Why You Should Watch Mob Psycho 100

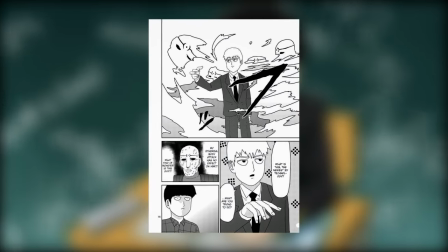16:30 I can actually remember one of my old drawing teachers telling me that if you draw something with enough balls, people will believe it, even if it's a shitty drawing.
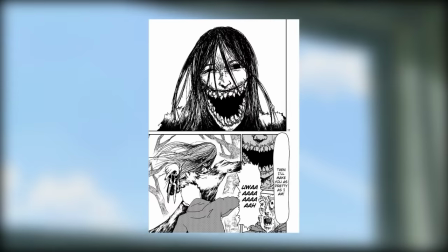16:38 And looking at One's artwork, I totally get that from it.
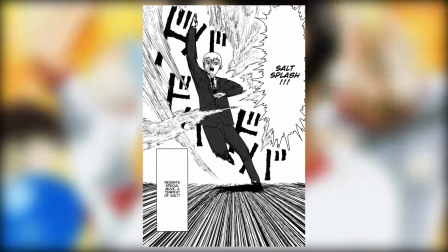16:42 He has a way of pushing the gesture and expression of his characters to compensate for any inherent lack of draughtsmanship.
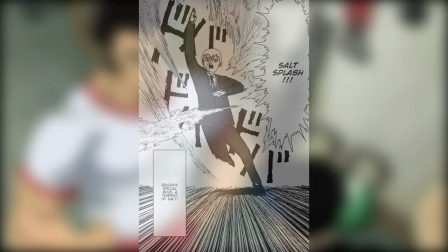16:49 And if you're finding it hard to see that from the on-screen visuals, then go read a few chapters of any of his webcomics and it should start to make a little more sense.
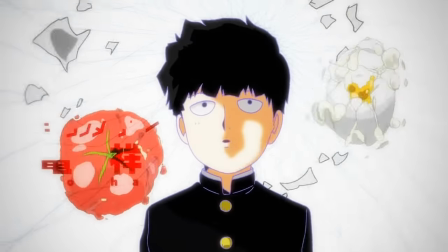16:57 And Bones recognizes this. Rather than adapting one's work into a more conventional anime look,
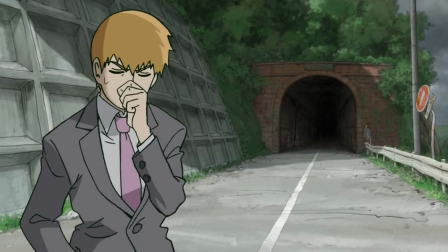17:03 they've instead developed the characters visually to the point where they can animate consistently,
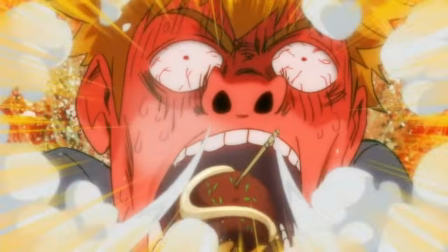17:08 while stopping short before they'd lose any of one's original charm or expressiveness.
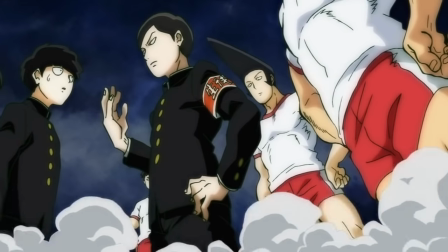17:13 And I really have to give them a lot of credit on this. It's such a smart, ballsy visual treatment of the source material, and everything from the energetic,
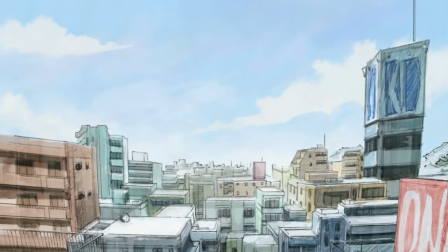17:22 expressive animation to the loosely drawn, watercolour-style backgrounds suits the feel of the webcomic so well.
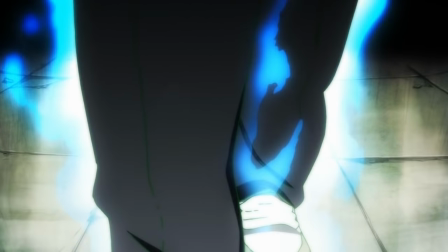17:30 But Bones didn't stop there. They've also found several highly creative ways to push the series to new visual extremes,
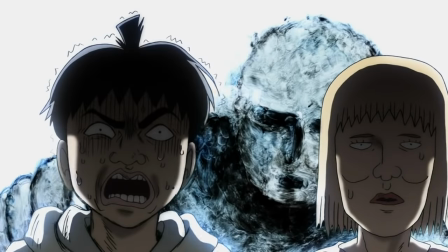17:38 one of which is through vibrant use of mixed media. Oil painting on glass, chalk, pencil sketches, single level animation,
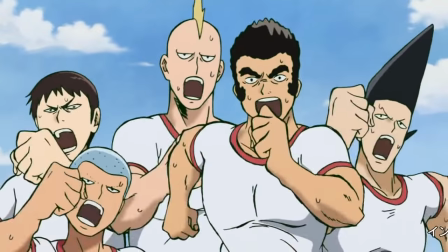17:46 the show constantly switches between different mediums in order to best convey the emotions of its characters.
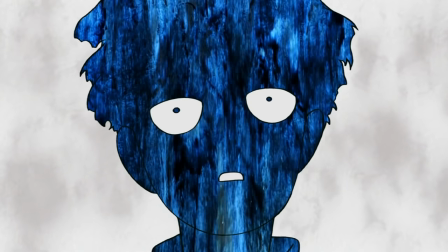17:52 The more intense the emotion, the looser and more abstract the show becomes.
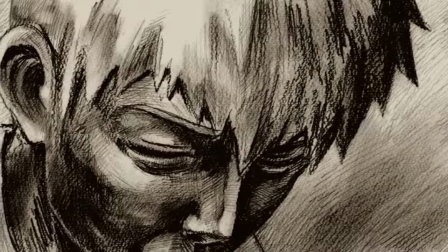17:56 It's used to great comedic effect with some highly rendered still shots, but the highlight has to be Mob's explosive 100% sequences,
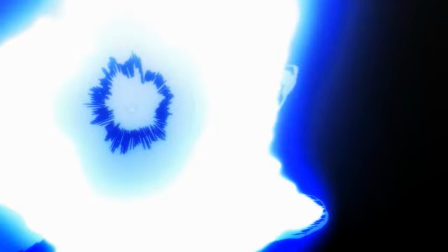18:05 in which the screen becomes awash with surging colours and energetic paint strokes.
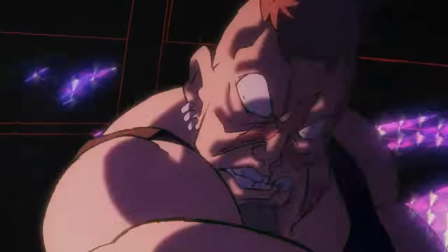18:10 Not only does it look awesome, but it also creates this great contrast between the show's two distinct visual styles,
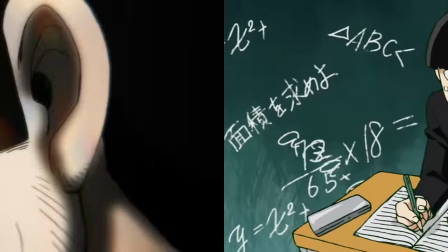18:18 one being the simple but charming character art of regular scenes, while the other being the intense chaos of the mixed media sections.
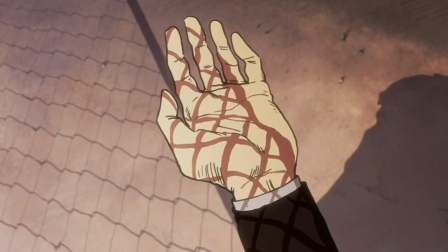18:25 And this duality in the visuals ties in well to the two sides of mob, one being the simple child doing his best to keep his emotions under control,
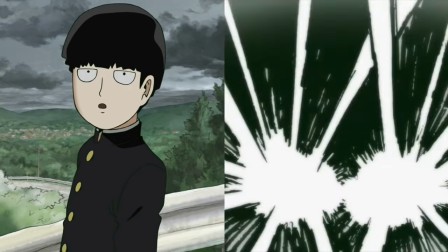18:33 and the other being the powerful psychic force ready to let loose at any moment.
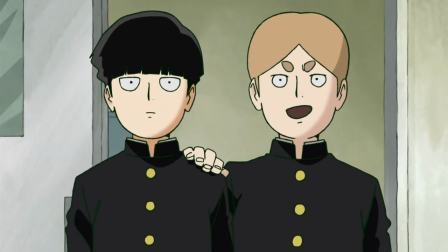18:38 Another advantage of having such simple character designs is its extremely low on line mileage,
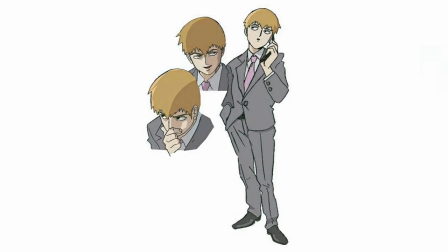18:44 which means that each character can be drawn quickly and easily,
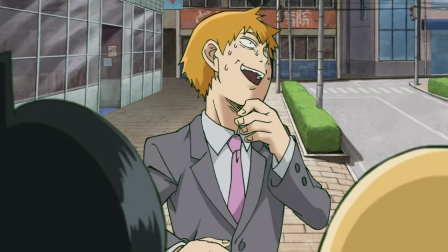18:48 and where this becomes an advantage is that the time saved on drawing characters can be used to pose them out in all manner of interesting ways,
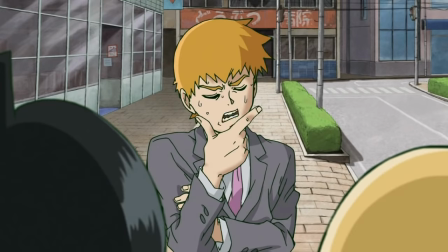18:56 making for some great expressive animation, even in the very simple scenes.
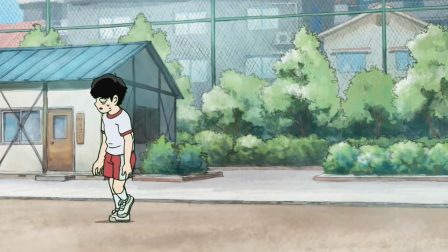19:00 If the show had more complex character designs, this level of detail in the animation would simply not be feasible.
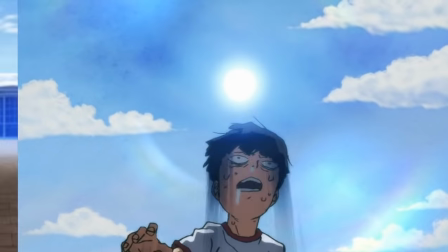19:07 Like let's compare this with the animation from Irregular at Magic High School.
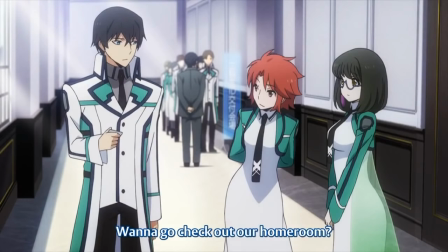19:11 Every character in that show has a considerably high amount of line mileage, as they're extremely detailed with intricately designed uniforms and hair.
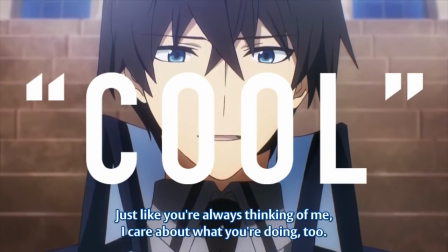19:20 And while this makes them look cool, it would also make posing them a total nightmare,
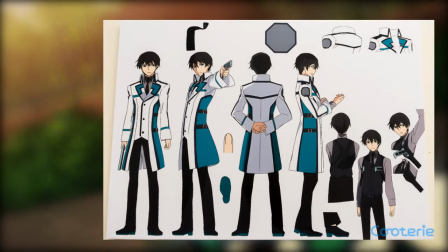19:24 requiring a huge amount more work than just directly copying from the model sheets,
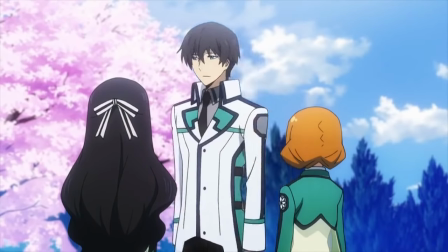19:29 which means that most of the non-action shots of the show just involve characters standing straight as a board,
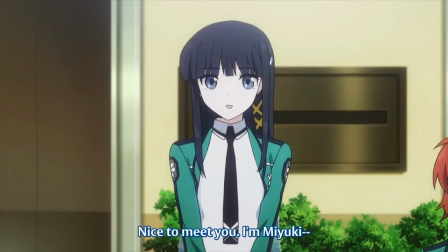19:36 with very little expression or gesture in their poses. This again leads back to the idea that if you were to take a still of both shows,
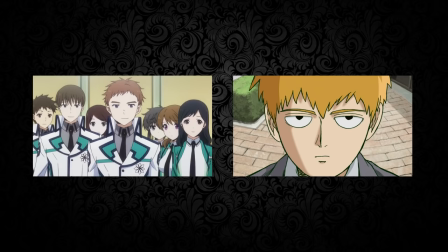19:43 it can certainly appear that something like a regular has more visually going on, but seeing both shows in motion tells an entirely different story.
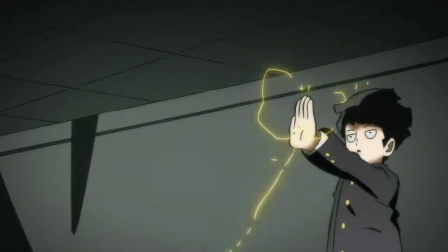19:52 This is all without even touching what a treasure trove of Sakuga Mob Psycho is.
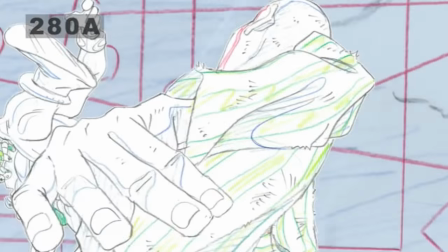19:58 Sakuga, if you're unaware, is a somewhat bastardized term meaning animation drawing,
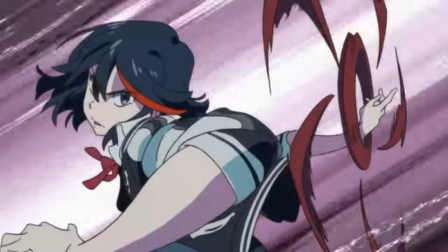20:04 but has come to represent a particular kind of animation in anime, generally cuts that would require a large amount of work or skill,
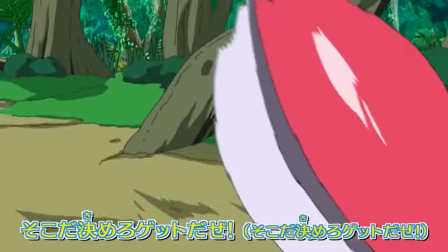20:12 and is often characterized by sections of fast-paced action, hand-animated backgrounds,
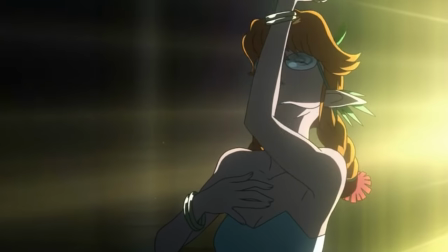20:17 or explosive FX work, but can also be much simpler and more subtle too.
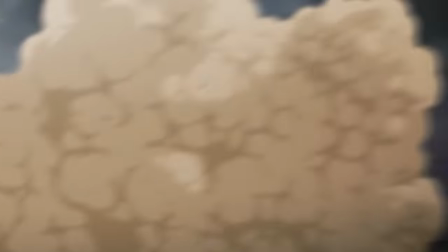20:22 And I personally would add the caveat that it's any scene where the individual skills of an animator stand out more than the consistent style of a show.
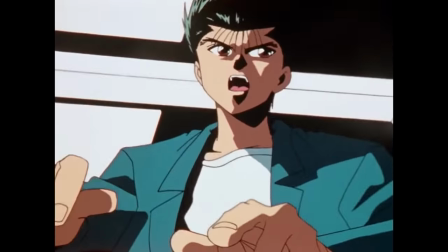20:30 This has led to certain animators becoming well-known for particular styles of scenes.